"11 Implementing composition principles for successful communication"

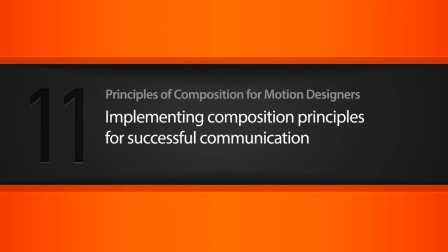1s
In this lesson, we implement everything we've learned in this course to do a study in composition and hierarchy organization.
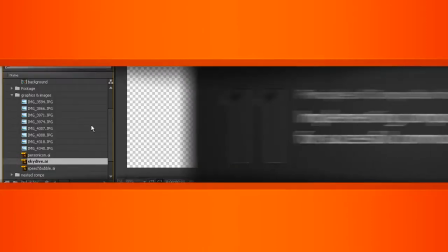11s
Okay, so I'm in 11_begin, and I am in the
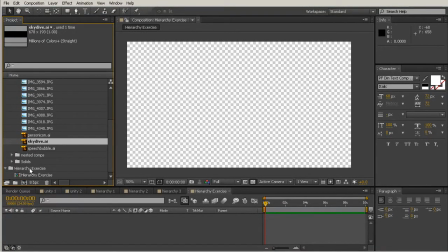17s
composition that you have over here down at the very bottom called hierarchy exercise.
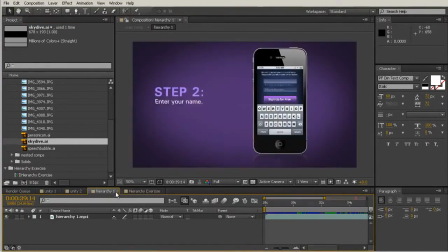22s
So you just want to go ahead and double click that to open that up. I'm just going to close out these other tabs so there's no confusion there.
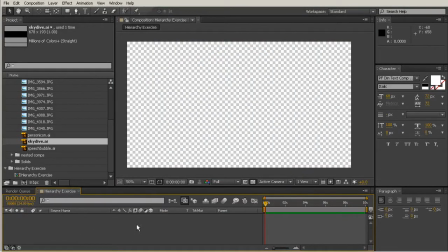28s
So we have hierarchy exercise opened up here, and I just want to kind of go through the process with you in real time of how I would kind of start to establish some hierarchy and create a little motion piece if I was
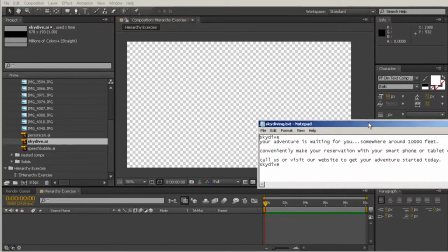44s
given sort of a prompt. So I've created this little text file here, and you can find that in your project files under skydiving text.
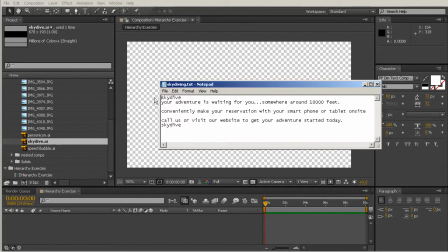52s
And we just have a little notepad file here that says, skydive, your adventure is waiting for you somewhere around 10,000 feet. Conveniently make your reservation with your smartphone or tablet on site. Call us or visit our website to get your adventure started today.
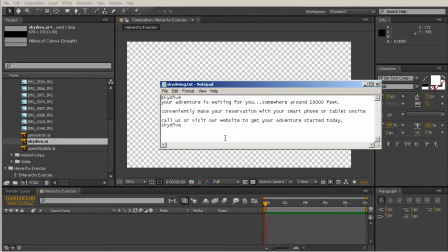69s
Skydive. So this seems like a pretty typical little kind of commercial you might see. And let's keep in mind just with this example that we don't have access to any voiceover, so we're not worried about trying to animate any of this text to someone reading it.
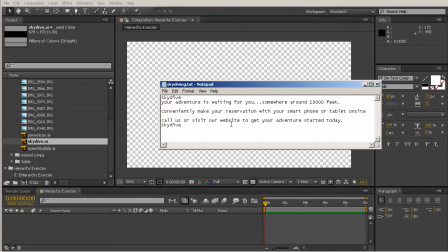87s
So we need to animate everything just with what we would see on screen.
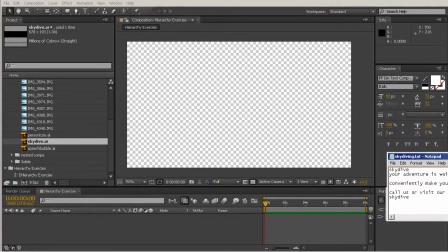93s
So I'm going to pull this off my screen, but I'm going to continue to refer to it.
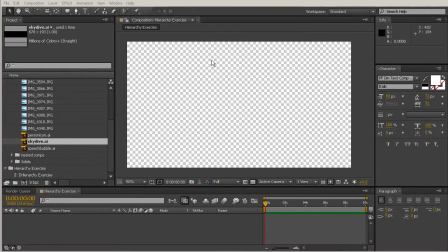98s
I just don't want this to be in the way of the After Effects interface. So you're going to want to go ahead and pull up that text file for yourself, and then we'll kind of refer to that throughout the lesson. So let's just talk about what the assets are we have over here in our project panel.
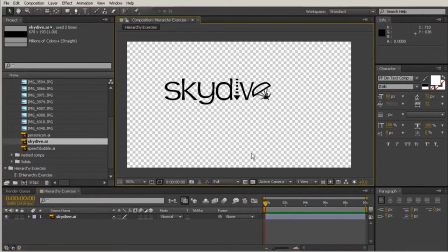115s
I have this little skydive AI file. So we have the fictional company's logo here, Skydive, and then we say your adventure is waiting for you somewhere around 10,000 feet.
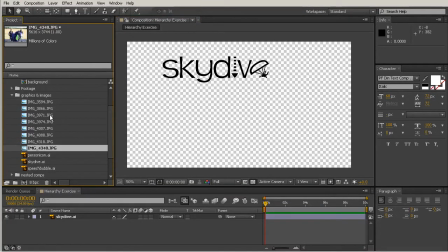128s
So we have all of these pictures over here in our project panel of different kind of skydiving images. So I'm kind of clicking through those, and we saw a little bit of these earlier in the course. So this top one we're not going to be using, so if you want to pop that somewhere else really quickly just so you're not confused by that,
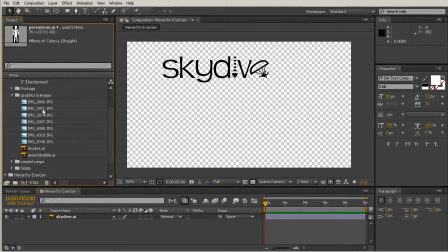147s
we're only going to be working with what you see here. So if you start out with the
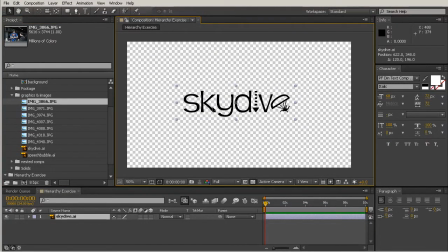156s
kind of just logo of this company, I might put that right in the middle. So I would have that here. Maybe I want to grab this kind of background that I've comped up so it almost looks like the color of a sky.
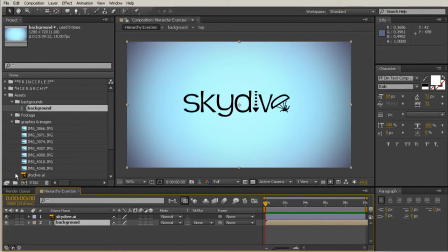169s
Maybe do something like that. Or maybe we'd want to start out by putting the skydive comp or logo inside of a picture.
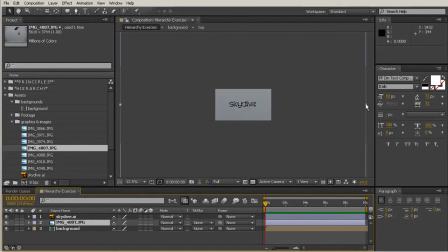180s
So we kind of talked about how we would do that earlier. So let's talk about how maybe we would want to organize this.
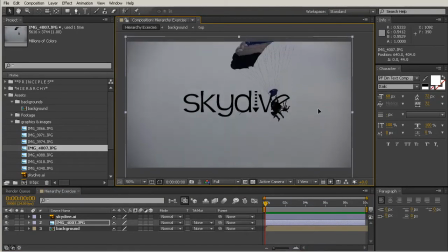187s
Now this picture is pretty dark here, so maybe we would want to just create a little more contrast by making the skydive text actually not black, but maybe we'll have it white or even gray.
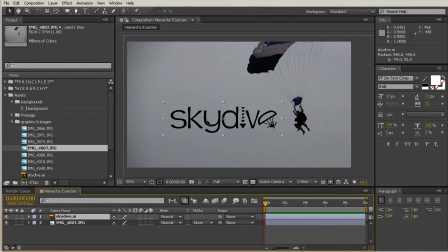202s
So I'm going to come back in there, delete that background. Maybe we want to line this up just so it's still close to the middle, but our person almost looks like they're kind of here together with this other person. So that could be kind of interesting. And if I want this logo to be white, I can add a quick effect to change that.
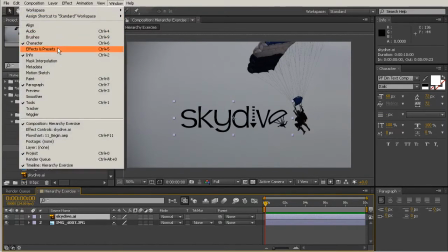220s
So I'm going to come up here to Window, go to Effects and Presets, type in Fill.
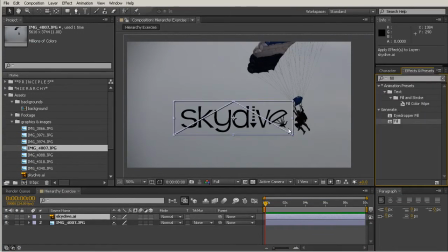225s
And that's just going to give me the generate fill effect. I can drop that on there. It's going to default to red.
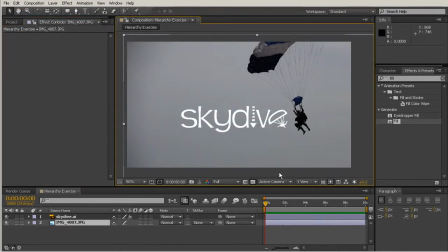230s
I'm just going to move that over there to white. So now we have a composition that looks like this. So now we've kind of just set up our first image here, and we already have a little bit of hierarchy where skydive is actually the first thing that my
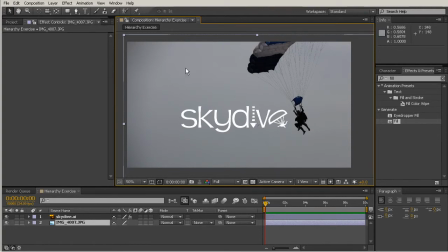245s
eye goes to just because of the contrast between the background and because it's text.